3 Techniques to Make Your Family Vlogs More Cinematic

Hello, this is Jordan Clark from the Backyard Bucketlist, and if you're like me, you like making videos with your family or friends, but sometimes you wish the footage was a little bit more cinematic, a little more interesting. Well, here are 3 quick tips to make your vlogs more cinematic. Let's get going.
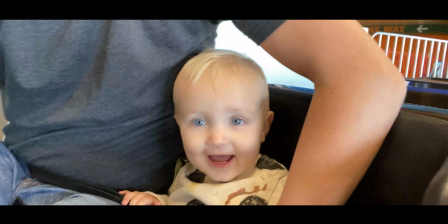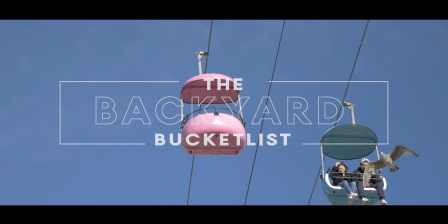So the first thing we're going to talk about is multiple perspectives. So just like when you go to the movies, you typically don't see just one camera shot for the whole entire scene.
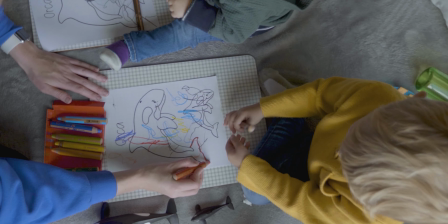Typically it's balancing between different views, different perspectives. Sometimes they're close up on certain accents, wider view, and give you a different perspective than just one static camera. So you may be thinking, well, Jordan, typically when I go out and film, it's usually just me with my camera. So how do I get multiple perspectives of what is happening? And a quick tip for that is to do the activity multiple times. To give you an example of this is a year ago was my son's birthday and we went to Santa Cruz Beach Boardwalk and he rode on the roller coaster with my wife.
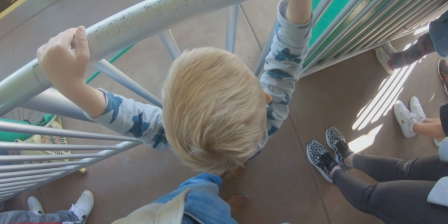She's definitely his comforts and he chose her over me, but that's okay. But what we did was rode on the roller coaster 3 different times, and what this let us do is get multiple perspectives.
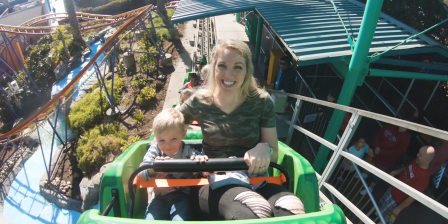So the first time I was riding in front of my wife and my son, and I was able to film them on the roller coaster,
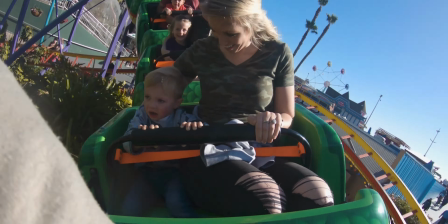get their reactions, get their excitement, and that was the first time him riding a roller coaster, so I want to make sure I was capturing that on camera. The second time, my wife and Quade rode around by themselves, and I stood on the side, and I was able to film them going on the roller coaster, but from a different point of view,
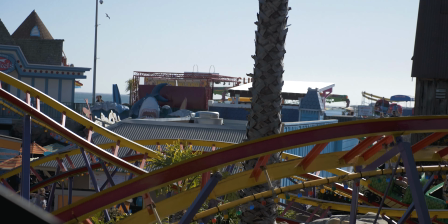from the side view, watching them ride it. And then a third time, I was able to get a couple of close-ups of the roller coaster going up the chain track. And because I was able to film it 3 different times, it allowed me to edit it with a lot of different perspectives and make it more interesting than just us riding it with a view of us the whole entire time. Here's how the clip turned out from a year ago. Hope you enjoy.
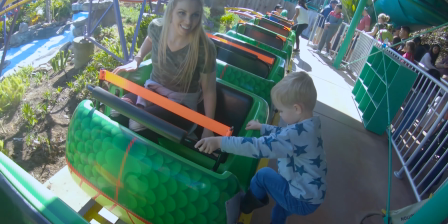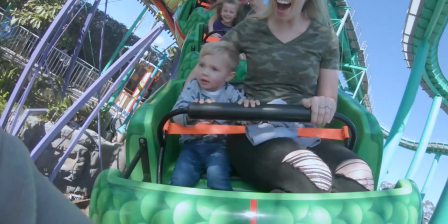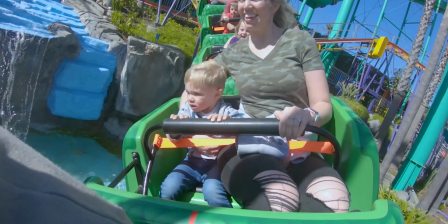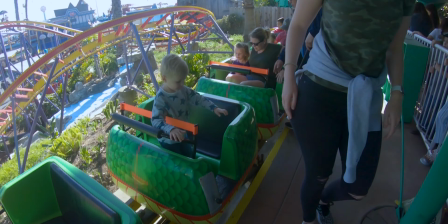The second tip is to have foregrounds between your subject and the camera.
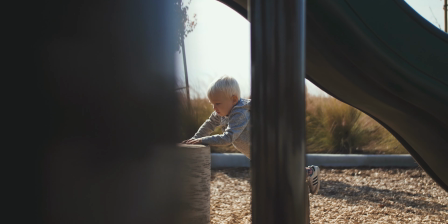So easy way to do this is if there's a bush in front or maybe a fence or something that's just in front of the subject, and instead of raising your camera up so you can't see the foreground at all, bring it down a little bit, focus on your subject,
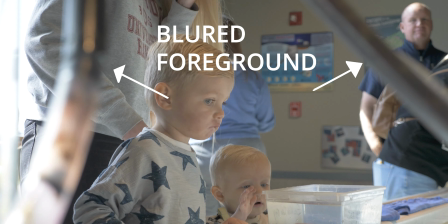and then you get that foreground nice and blurred and it creates a little bit more depth of the image. And that is a very easy way to make your image and composition a lot more cinematic, more interesting. And then the third tip is to use slow motion. This is one of the easiest things you can do from taking a normal footage to make it look a little more interesting. But be careful, don't make sure to overuse it, because sometimes if you use it too much,
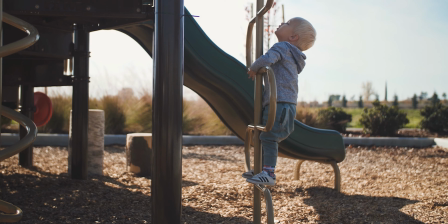it takes away from the emotion of the scene and can get a little bit repetitive.
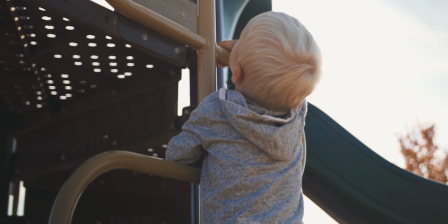So use it when appropriate, but it is an easy way to make an image look more cinematic. One of the easy ways to use slow motion is to film in 60 frames per second.